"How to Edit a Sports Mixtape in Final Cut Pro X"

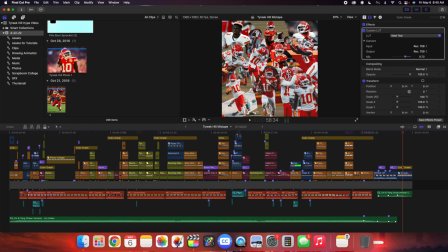11:59 So just my personal preference, I think ending a video in a graphic is just gonna make your mixtape just a little bit more interesting As well as you can use this graphic for the thumbnail on the Instagram or for the Instagram video The next I want to go over is sound design now
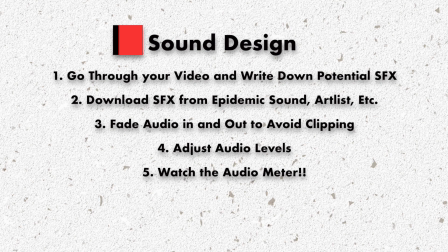12:14 when you're doing sound design I would always do sound design last and here are just my you know tips and tricks I would go through your video
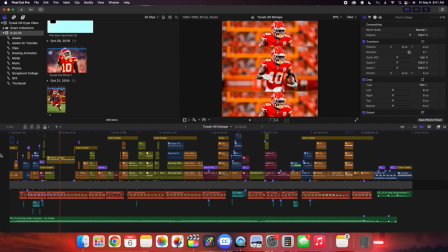12:21 and just write down potential sound effects So just go through your video and just say okay this needs a sound this needs a sound this doesn't need a sound Don't go overboard with sound effects and then download them from my opinion.
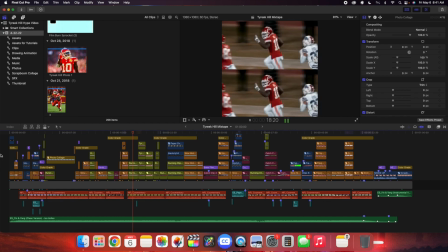12:31 I did epidemic sound art list There are a whole bunch of great places to download sound effects So in my opinion the first step is just identifying what sound effects you need and then going ahead and going out and either Recording them yourself or buying them or downloading them always encourage you to
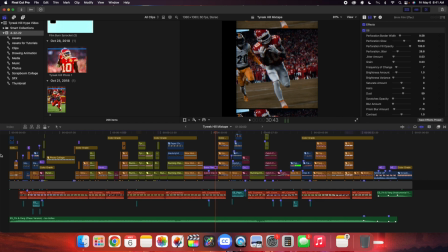12:46 write down your sound effects Just you just so it's much more organized now another really important part of sound design is fading So
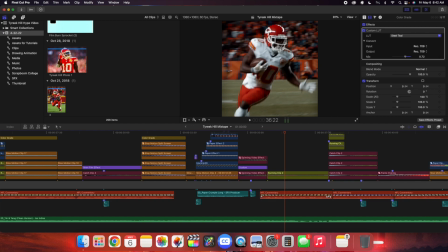12:54 you can see right here this sound effect is faded and then this is faded Always fade your audio in and out because if you don't the audio might start from clipping So that is just a important step always make sure as you see it's faded in right here Always fade your audio in and out or else
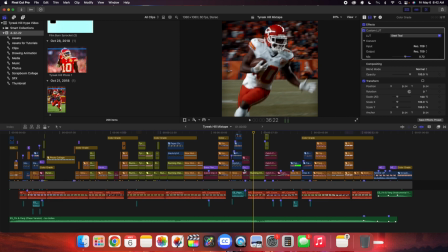13:09 you're going to you know Have clipping or you know have potential clipping and that always you know sounds really awful Now another really important thing to do too is watch your audio meters So if I click on this music, let's say I want to solo this music click on this headphone icon click on this audio
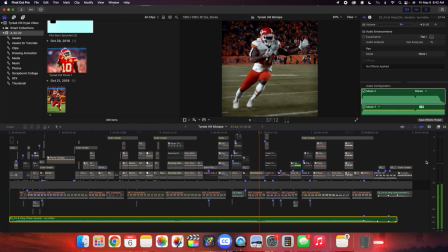13:25 meter and now you can solo your music just to make sure it's at a good level and so if you want to solo
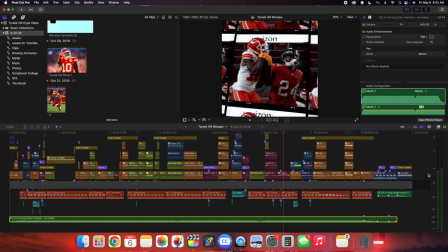13:30 individual things click on here and then just you know click on this again to get rid of it adjust your audio meters and now once you've
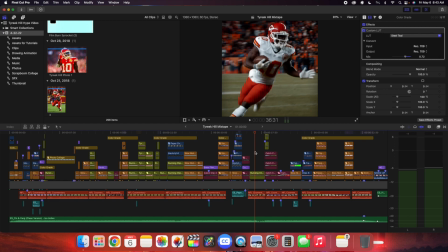13:37 soloed your different you know tracks made sure that the sound effects the music aren't clipping or going above or going above zero and then after you're done
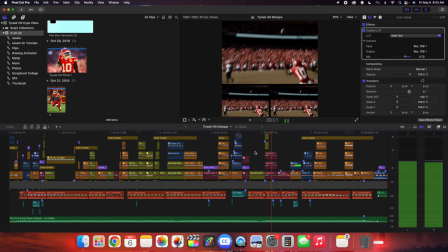13:45 you want to play it all together and now you have to worry about mixing your audio make sure when all the sound effects and all the music is added on together that
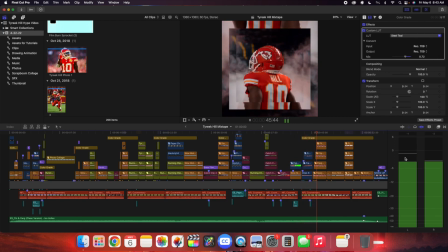13:52 you don't have any clipping remember you usually want your sound right about here between negative two negative three you really don't
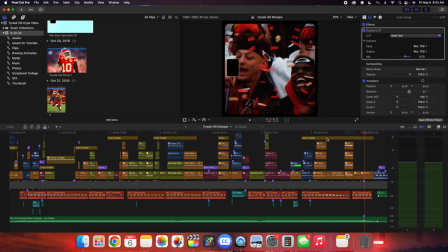13:58 want it going above zero or going above negative three in this area is the best place so always always make sure that your audio is not peaking or clipping
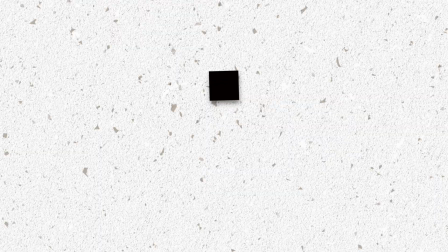14:07 always check your audio meters before you export your video now another really important part of a video is motion blur now you don't want
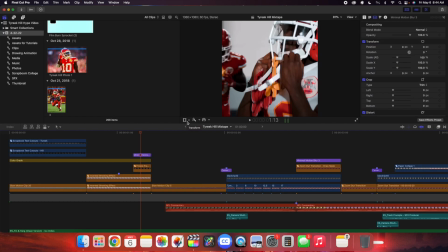14:15 to do motion blur first always do motion blur as a very last step and all you're doing is you're putting motion blur over your animations. So you can see this sliding animation has a little bit of blur to it. All motion blur does is it just smooths out the animation and makes it look a lot nicer.
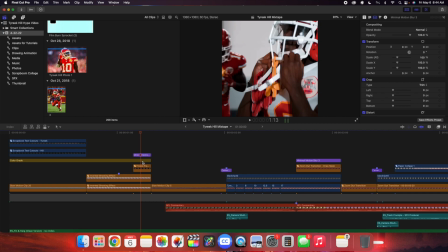14:32 So all you're going to do is place the motion blur on top of your keyframe animations and I will put the link to the motion blur plugin down in the description below. Do this very very last and only put motion blur over anything you keyframed.